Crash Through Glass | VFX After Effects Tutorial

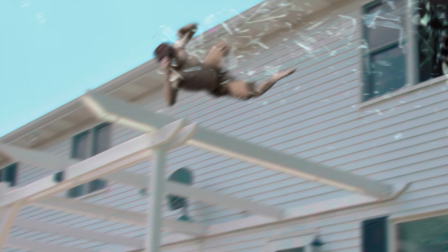0s
In this tutorial, I'm gonna show you how to throw yourself through a window like I do in this sketch.
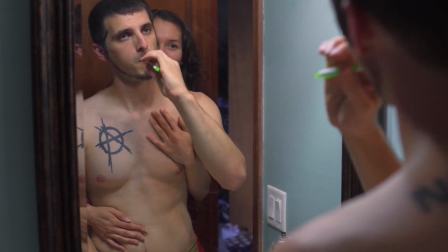5s Hey, I sweat. Huh? What? I'm pregnant. What?
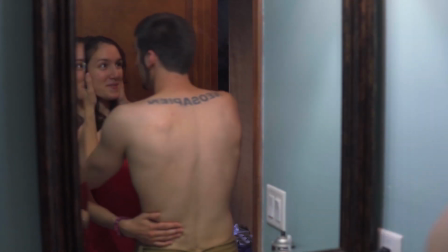14s Maybe. Let me go grab my phone real quick.
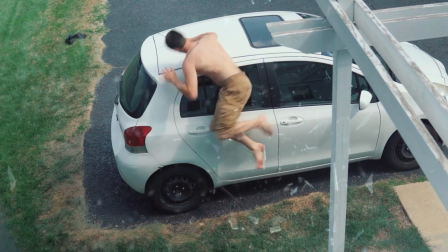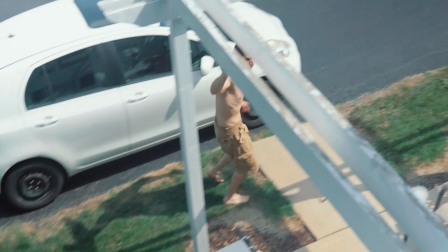25s I gotta go. I'll call you.
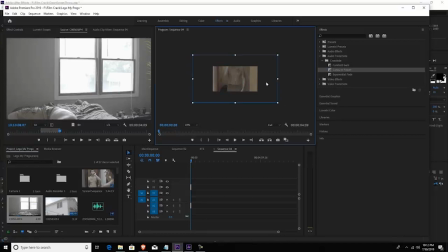28s
Now in order to do this, what I did was I just took this footage of me running towards the window and hitting the wall here.
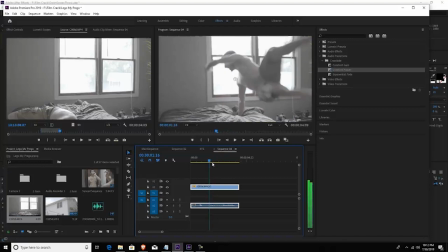38s
And I cut it right before I hit the wall so it looks like I went through the window.
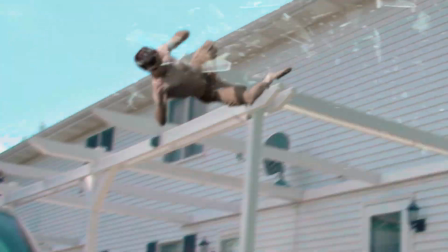46s
And it's going to flow right into this shot that we really don't have. But what I have is footage that I'm going to stitch together.
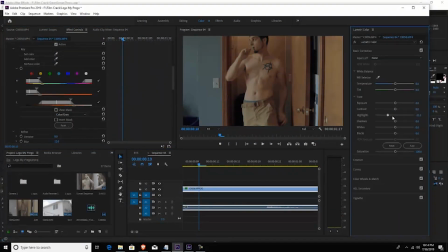54s
But before we do that, we want to actually color grade this footage. So I'm going to bring this into After Effects.
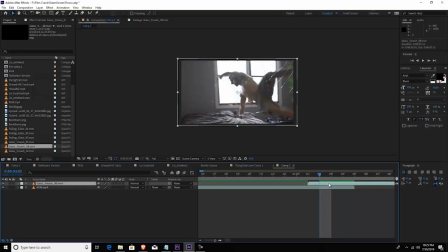62s
And what I did was I took that shot of me running towards the window. and I just overlaid two stock footage of glass falling,
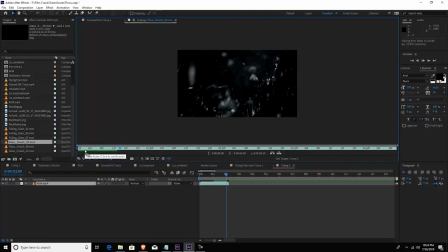72s
and this is from Video Copilot, by the way. So these two pieces of glass,
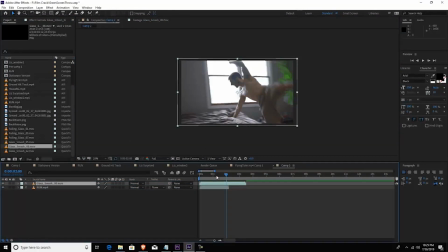78s
there's a couple glass shatters that are in there, and I brought this into my composition,
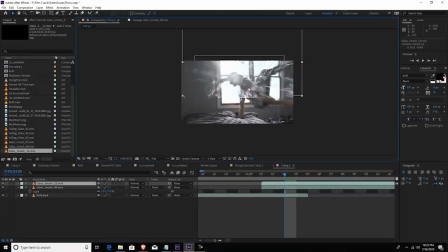86s
and I rescaled them to fit the window, and then I pre-composed them again because then I masked
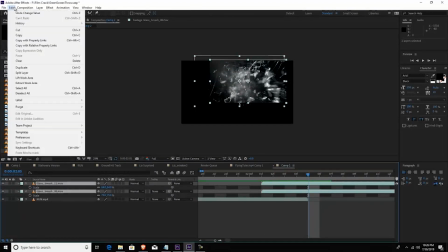96s
the the pre-comp out so that all of the glass shatter happens within
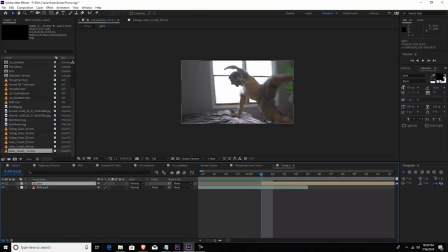101s
this frame because when you lay it over the the footage it kind of goes out of out of the frame and it just doesn't look good so I put those together and then I and then I made a
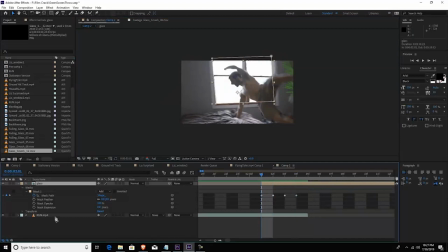117s
copy of myself so basically I made a copy of the bottom layer and then I put it over the rest of the footage and I masked myself out and what I did was to sell this effect I wanted to stitch together these two so I wanted your
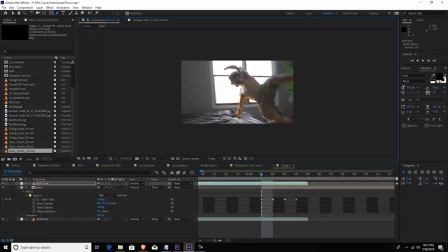132s
eyes to kind of see glass shatter but because these glass
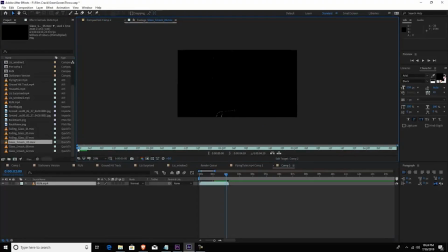138s
shatter stock footage don't they actually shatter inward I didn't want you to see that so I didn't want you to see enough I wanted you to see a little bit of the glass shatter,
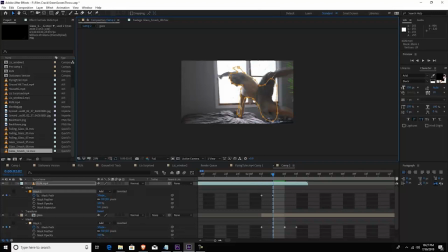148s
but not enough to really notice that it's shattering inward towards the camera. And then I masked myself out to be in front of the glass because the glass was shattering over me then. And so this last three frames is where it really affects the image.
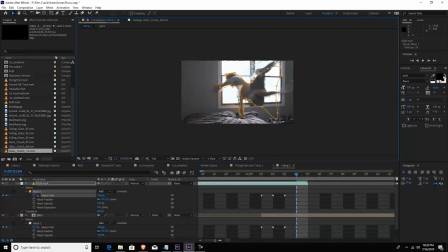167s
I didn't really want to do more than three or four frames because you'll notice then the glass is not shattering outward it's actually shattering inward so that
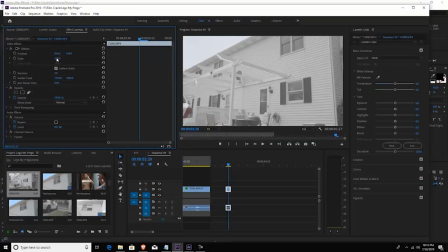177s
is gonna fly into the next shot which is gonna be our completely pre-comped shot
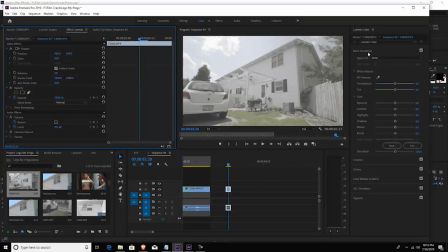182s
so I took this I took there's a there's a footage of it's just a still footage of with a wide lens and I took it of the house and I shot it
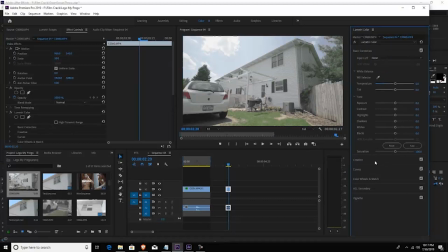195s
in 4k so that I could take one frame of that and use that to move around and create the movement of the camera. Most of my visual effects shots are actually on still cameras and then I add the movement later and this is just make it makes it way easier to do these visual effects shots.
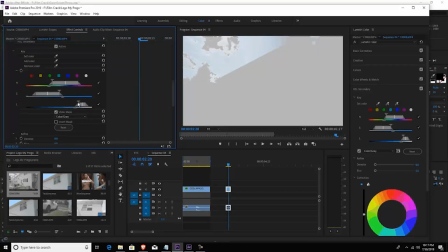213s
Sometimes I don't depends I you know I like to move the camera because it gives an authentic
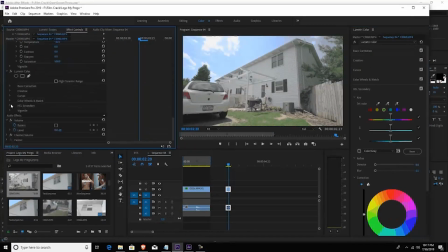218s
movement but you can really mimic camera movement a lot depending on what you're doing.
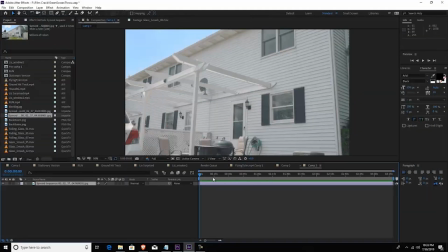224s
So I layer this as the bottom layer.
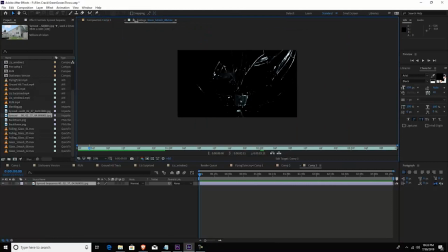227s
This is the just a jpeg and what i did was i moved the uh
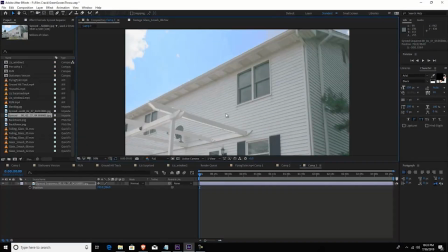232s
the the image uh left and then down and i
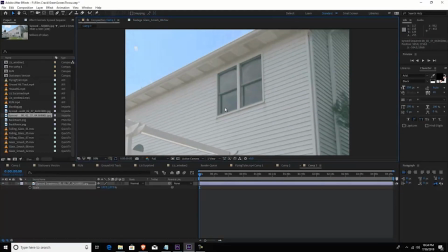237s
made this uh and really i just made a straight i i could have did a curve but i decided to just do it straight to the car because that's that's what we're trying to see it's so quick it's literally a one-second shot.
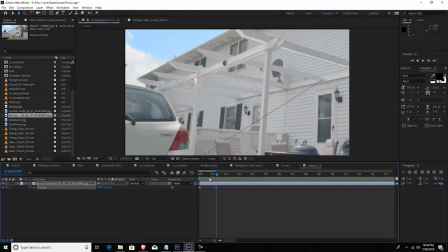252s
So I keyframed the end to be where this car is and
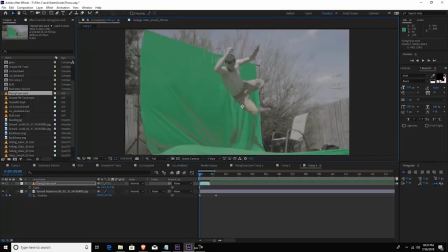258s
then what I did was I started working on on my my own shot. So what I did was I actually wanted to keep the lighting the same. I was originally going to do this in my basement and do some synthetic lights and set up lights and do this whole
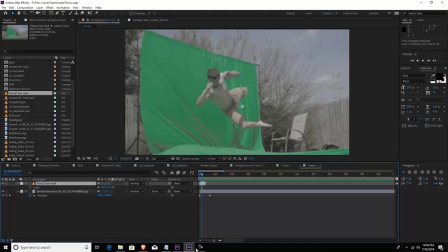272s
setup but instead I was like you know what the sun's still out in the same position so i actually did this in front of a green screen outside and this would keep the lighting the same on me so i angled the camera where where i would be because i knew that it was going to be coming
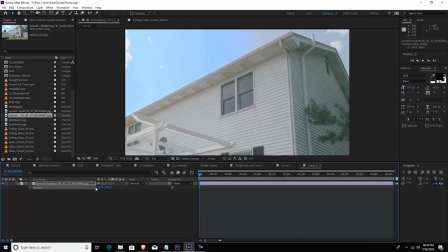288s
uh it was going to be sideways but it was going to be coming towards the camera so it's going to be on a slight angle and i
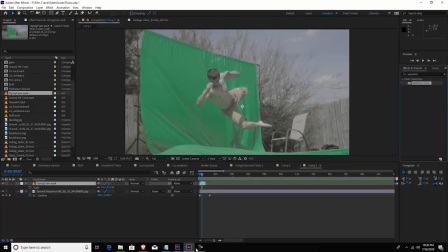295s
i worked at i added a selective color enhanced the greens to bring it out of the of the green screen and then i did a little bit of a rough key and And, you know,
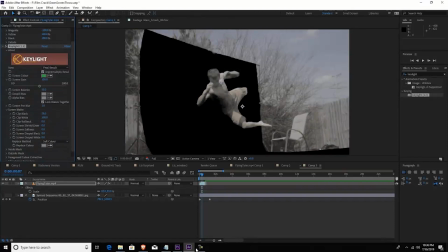306s
it was a little rough, but my foot and my hand were outside of the green screen.
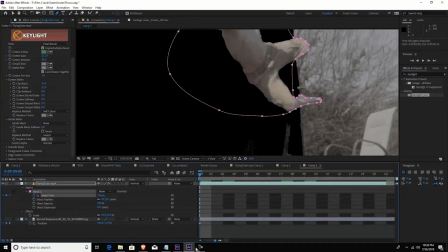313s
So I actually had to mask this frame by frame for, I don't know, seven or eight frames.
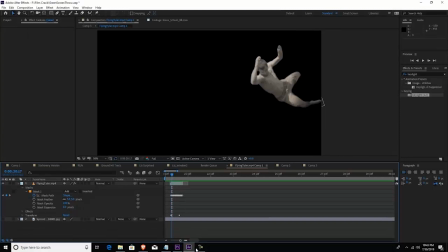319s
So once I got a good key that seemed to work, what I did was I added an adjustment layer. And this just covered the first half of my body. And this gave me a little bit of shadow because I'm coming out of a dark room and into the sunlight.
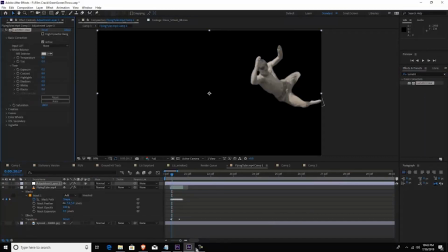336s
So what I did was I just masked out, I did an adjustment layer, added lumetri color, changed the exposure, and then I just masked out a little part of me and I feathered it. And that's how I created a little bit of a shadow as I'm coming out of the room.
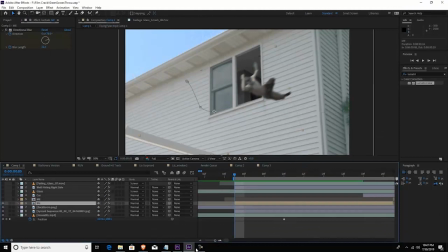356s
I took the video of me or the composition.
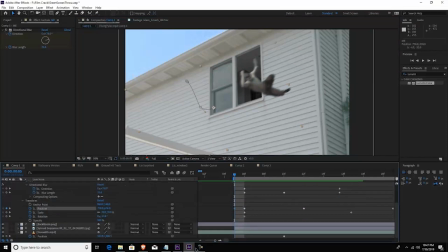360s
So as I did that, I pre-composed the flying version of me, and I brought that in,
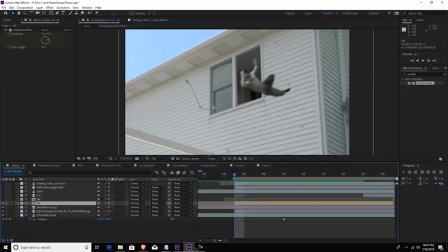368s
and I re-scaled myself to roughly the size that I would be if I was to fly through this. And I keyframed the position, the beginning and the end, and then I created a curve to the movement.
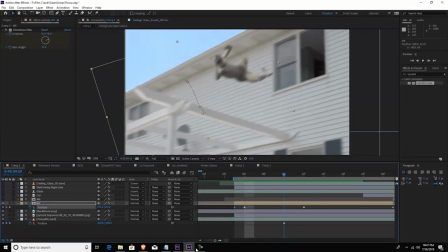384s
So, you know, that took a little bit of a lining up, but I really wanted to align it with this car.
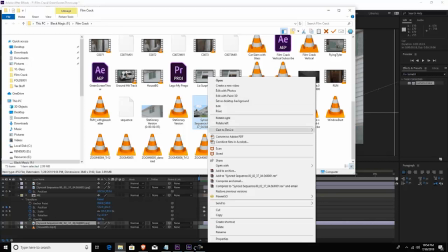391s
And so after that, what I did was I actually took this image of the house and I brought it into Photoshop.
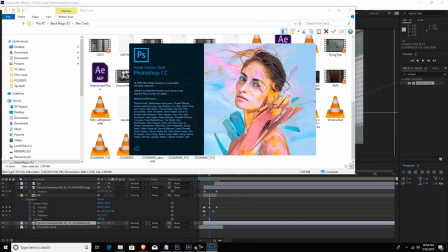399s
And I just cut out the window and replaced behind it
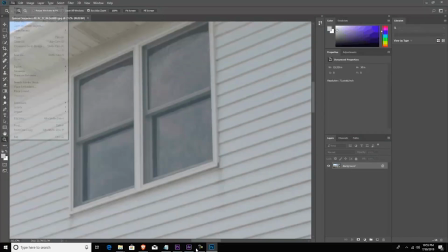404s
just another image of my room from the inside.
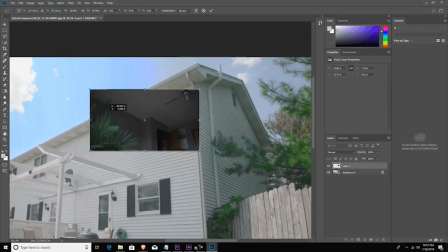409s
And then I lined it up to make it look like it was the inside of my room,
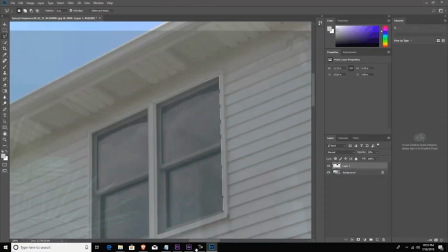417s
and I kept it dark. So it really looks like one of the windows is busted.
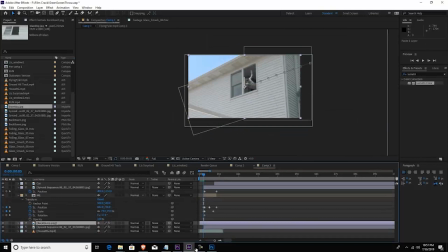424s
And I put that layer right behind me because, of course, I'm going to be in front of the house. So I definitely want to be in front of the room layer. And then after that, what I did was I added this glass,
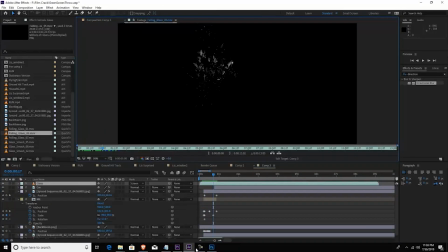440s
this falling glass stock content from Video Copilot.
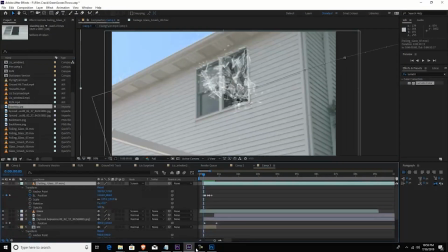447s
And so I resized it and I layered it over the over myself, like I'm like I'm already busting through the window. And what I did was I tracked it to and I tracked it frame by frame. Usually, I don't track things frame by frame.
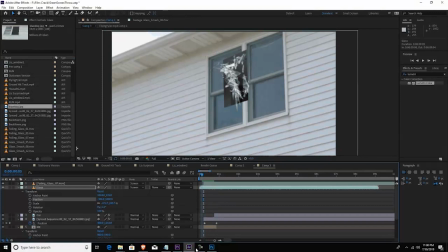465s
Usually, what I do is I track it with Mocha or I track it in After Effects, and then I'll just put it to a null object.
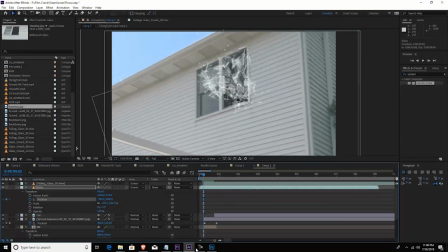473s
But I didn't do it this time because it's such a quick effect.